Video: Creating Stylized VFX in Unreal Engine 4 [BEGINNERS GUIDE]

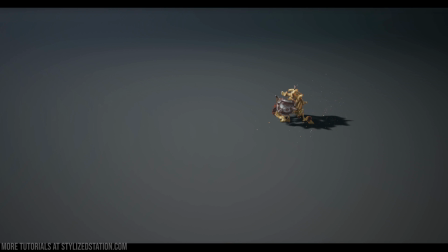4:27 And I want to talk about first this effect, which is a weapon swing.
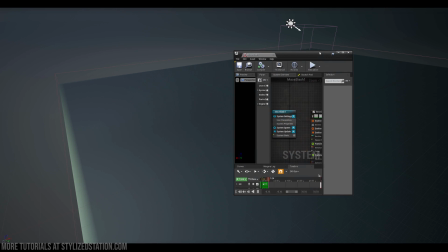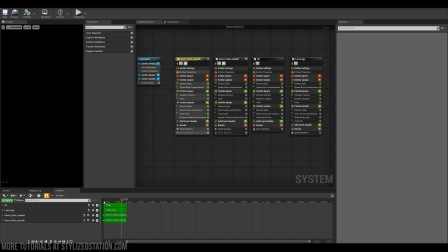4:38 So basically what it is, it's the four particle systems. The first one is the trail that travels across the plane, which I've made in 3ds Max. Basically what I've done, I've imported the character animation and I traced this
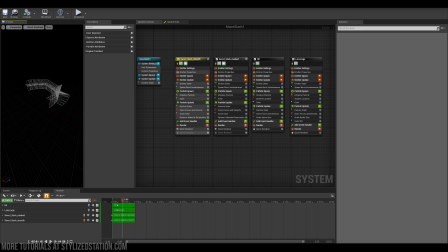4:57 plane basically and created a cross plane so it's visible from all the angles. and as you can see it's a soft texture that goes from one point one end to another the
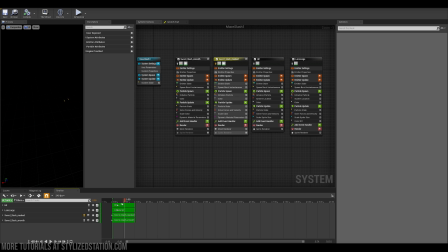5:17 second particle system is the hard edge trail basically and it's there to just create this nice bloom when the maze is traveling and
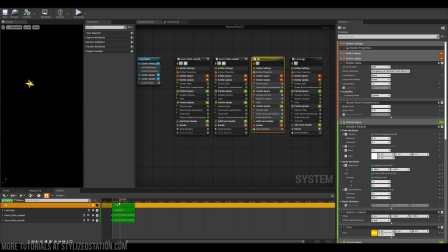5:34 that's a hit effect it doesn't necessarily needs to be there I'd imagine you can basically separate it and implement it in the game when the weapon actually hits the object. But I think it adds a nice hit effect to the
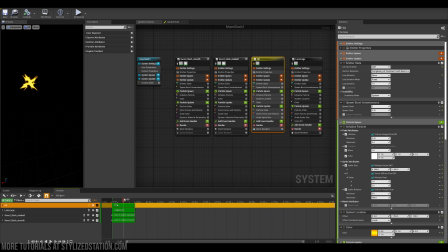5:51 character and also grabs player attention just to let him know that he's about to get hit. and the last one is a simple lens flare basically to create nice bloom
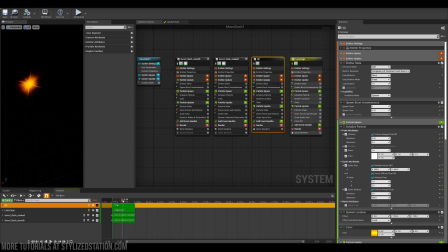6:10 surrounding the the hit effect and actually the weapon swing itself.
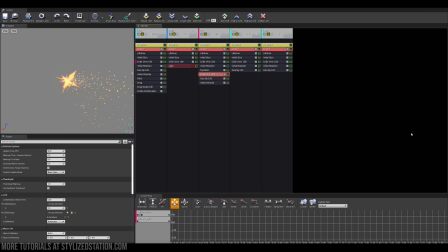6:17 Another effect that it's attached actually to the weapon socket using montage sequence is this effect and what it does it spawns particle systems for the duration of the swing so as you can see these are the
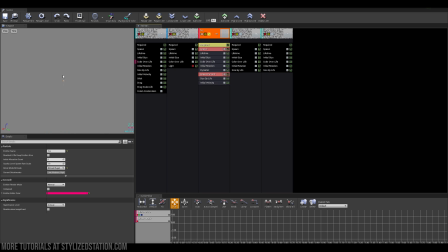6:34 simple sparks and I've got the fire as well which serves the purpose of being larger sparks but with a bit more texture definition and shape as well and you can see I've
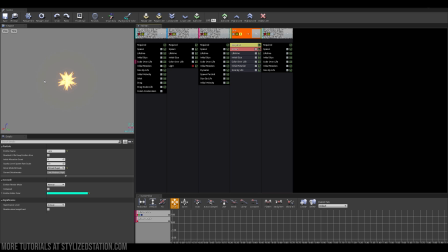6:49 got this hit effect as well that it's coming off the mace so it seems like it's a it's glowing and also I've got a lens flare just to create this flash effect. Okay, so after the weapon swing,
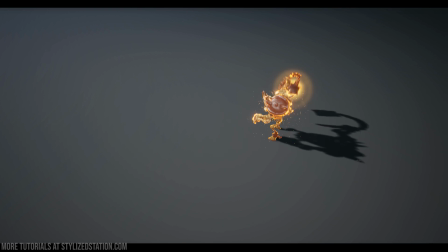7:06 we've got this buff effect and it's there to show the player that he's about to get hit with this powerful attack.
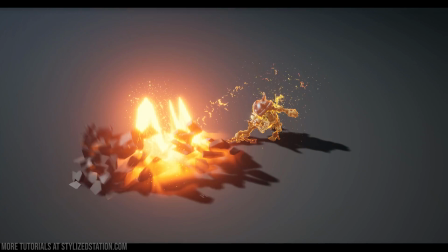7:14 As you can see, the whole character glows and it spawns a bunch of
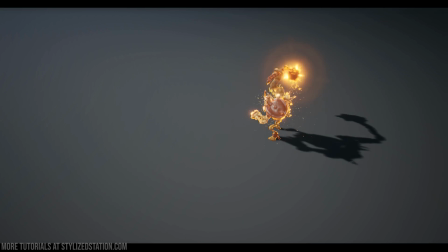7:21 sparks and this fire effect as well.
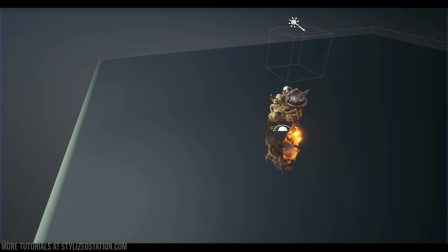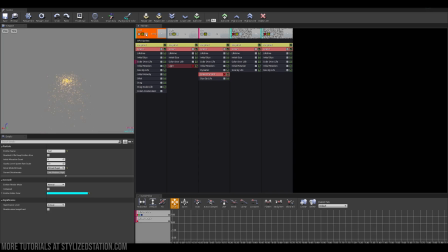7:29 So it's a simple system and I'm reusing my sparks i've got this fire effect and that is being spawned in the center of character head so those are basically two emitters i'm not using light and i'm not
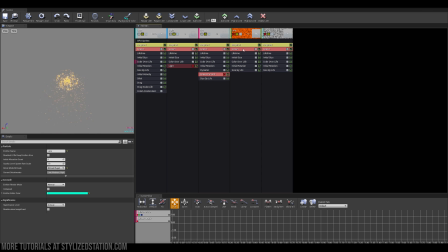7:44 using those two i just duplicated the previous system that i've got for the weapon swing and disable those and also i just changed couple parameters on the dust and the fire
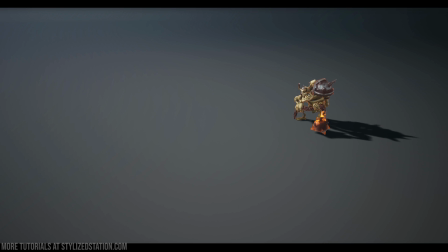7:56 okay so now he have his weapon swing he buffed himself and now it's time for his special attack which is this ground fracture with
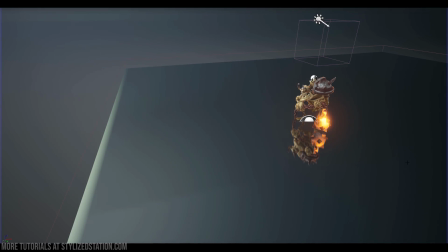8:07 a glowing spikes coming off the ground basically so